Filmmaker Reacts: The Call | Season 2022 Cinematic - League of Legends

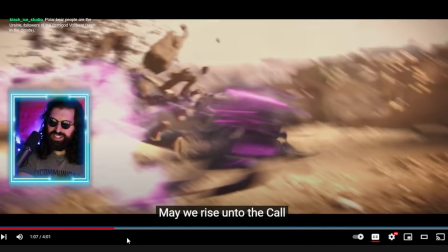Avatar feel And just look at how clear it is What's happening,
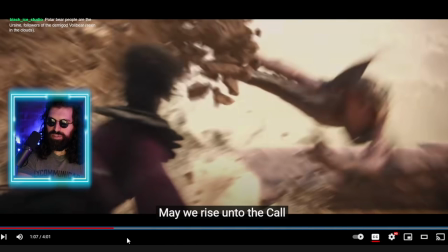visual storytelling Like not only do we follow her arms From the previous shot This
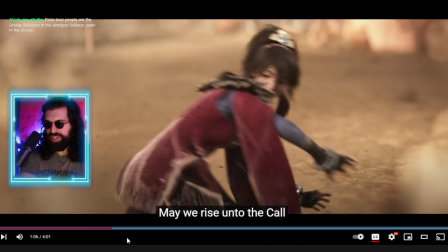is how well composed this is This is great storyboarding We follow her arms in that same motion
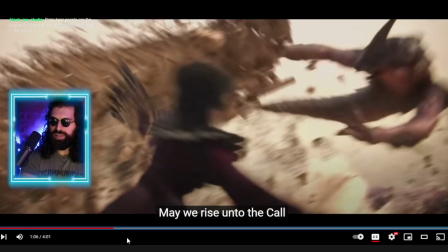We see that rock Smashes this thing As the camera pans
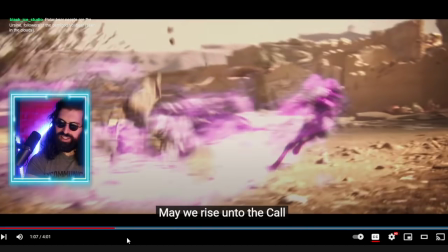This character, I forget her name She's in KDA, what the heck is her name Right,
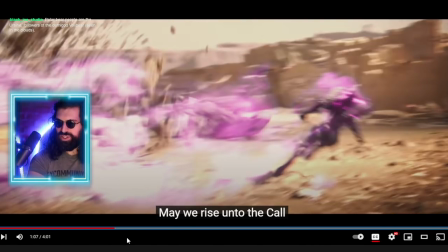it's the same girl She follows,
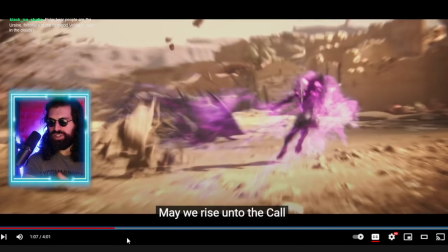like look at this beautiful smooth motion that the camera is already flowing and you have this pink after image uh you
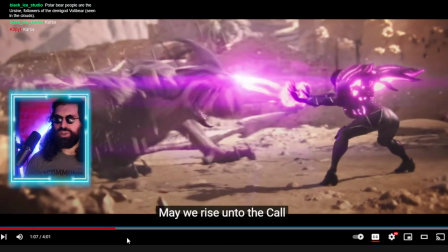have this pink after image following her so it's just so it's so easy to follow even though it's crazy it's kinetic it's powerful it's in your face
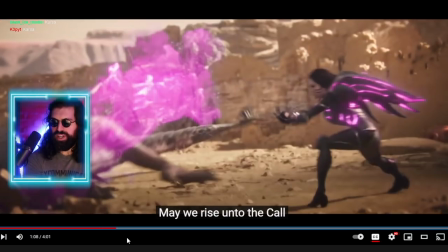um you feel these hits happening it's just so well storyboarded that as i always say in a very like sort of non-hunger games which is
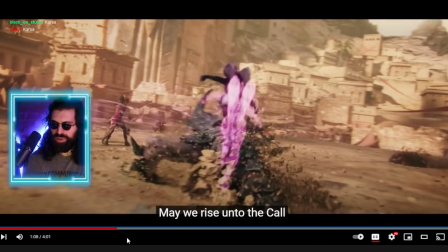like the worst example ever of like horrible fight choreography and camera choreography you don't even know what's happening.
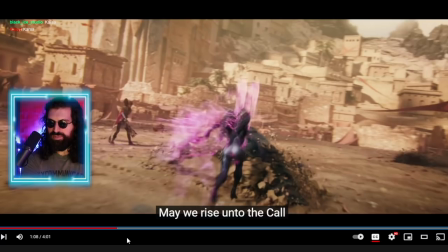It's just shaky cam, super close-ups because you know that like maybe the actors weren't skilled enough to sell those hits. They had to do that or it was just the visual style they chose.
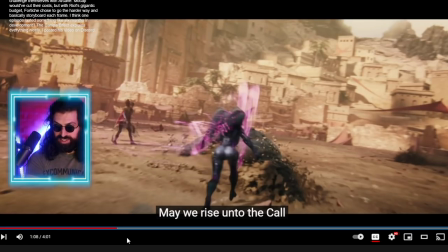This is the exact opposite and I want to I want to showcase this next shot because it's pure insanity as far as like a nice one-er.
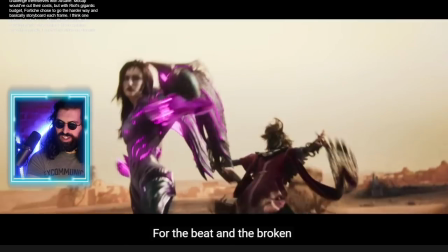She jumps over there and you know we have a seamless three
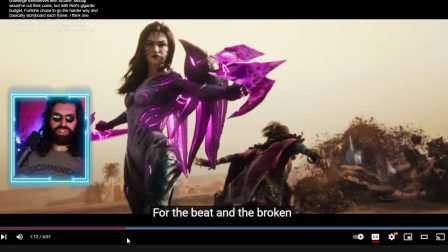points of switching subjects in this shot from like background to foreground.
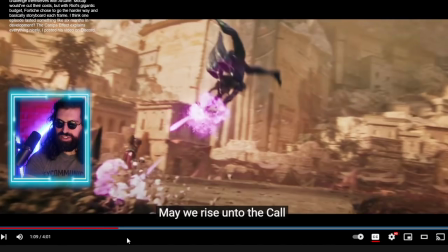Look at this. The subject is her as she jumps over this thing and blasts and then she actually kind of like teleports.
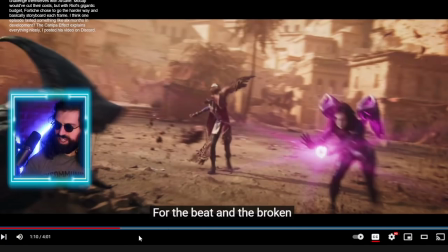And this is like a nice framing. She's on the right side here and she's still framed quite nicely.
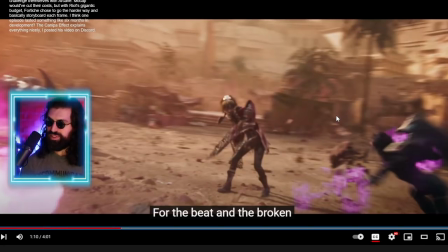But then here, look, it's already happened. The subject, you notice how your eye naturally goes to this character.
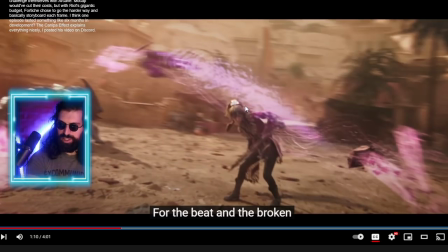I don't know her name, right? So now she's the subject of the shot as she like teleports to the other side of the screen.
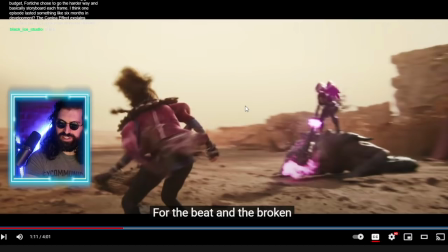And just in a seamless motion, your eye perfectly goes to that character as they do their cool kind of like Taiji move and the camera follows her see she's the subject
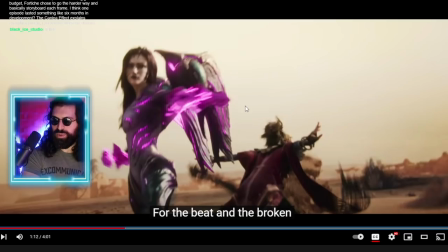now and then boom switches back as she like kind of comes into this
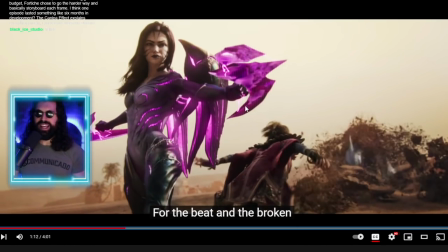glorious hero shot and it's just so well composed look at this these two characters it's it's this beautiful image she like against this white kind of desert background is just popping with these like kind of otherworldly like purples and
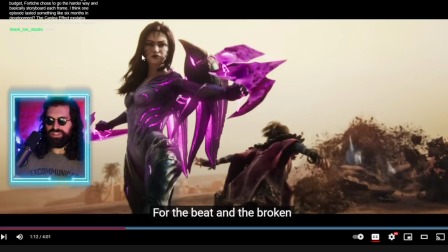these like non-organic looking colors uh very unnatural colors against this like completely desert landscape uh and very like muted hazy sky so she pops so much in this image just beautiful hero shot as i always say that hero shot from the low angle with a little bit of a wider uh lens
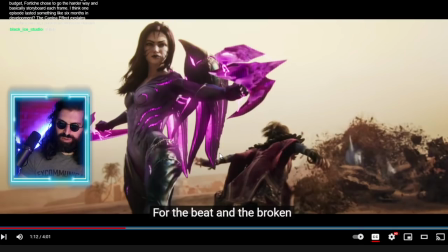uh wider focal length in this case and look at this it's beautiful we also have uh this character kind of like crouching down So it just emphasized this beautiful, beautiful composition. This beautiful diagonal composition, if you follow my mouse.
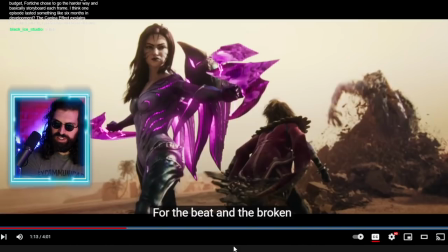Again, just seamless storyboarding. Like then we cut into the closeup here. Yeah, great composition.
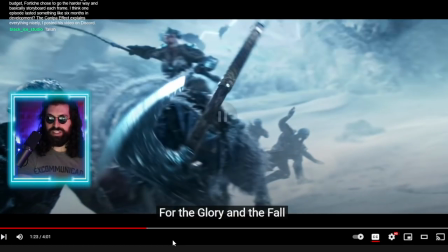The eye line remains the same. Yeah, this is another standout shot. So we go to the beginning of this interaction.
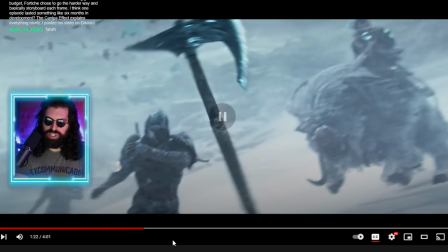We have this avalanche kind of coming down and breaking down. We have this guy throws it and it's just, you know, you get this great kind of freeze, slow motion.
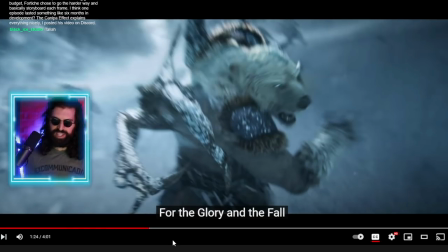and it's just you think it's gonna hit somebody we're conditioned to be like oh it's gonna smack somebody and it just gets deflected
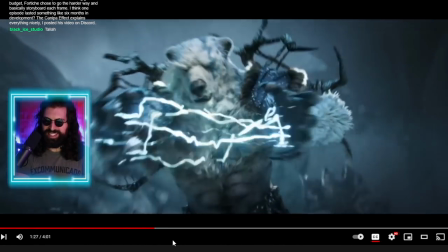by this polar bear right like so well done and
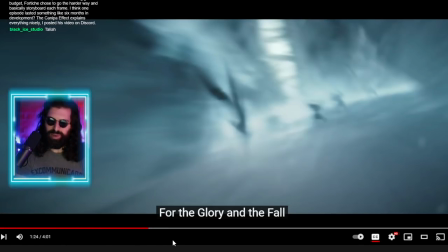that's just that's just a powerful shot man with the these deep billowing
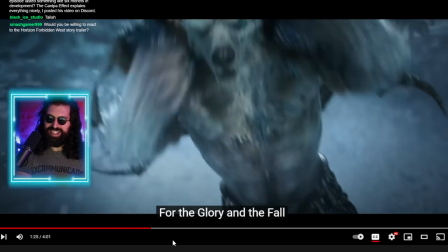uh bellowing voices male voices and this freaking
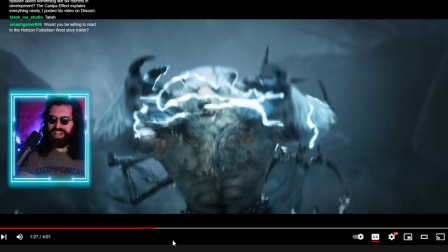monstrous polar bear like what he just like smacked an axe out of the air and how cool is this he like come
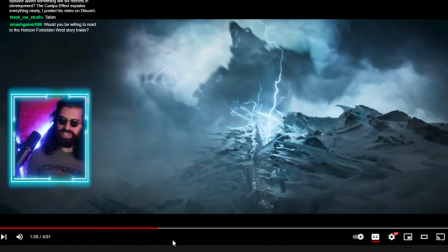on the shadow of him and everything it's just what a beautiful image like you could take this as a painting it's just awesome like what a cool concept
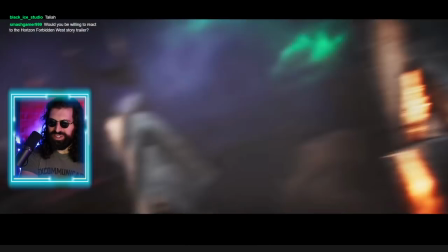now we're right into this like very you know 300 like greek beat down here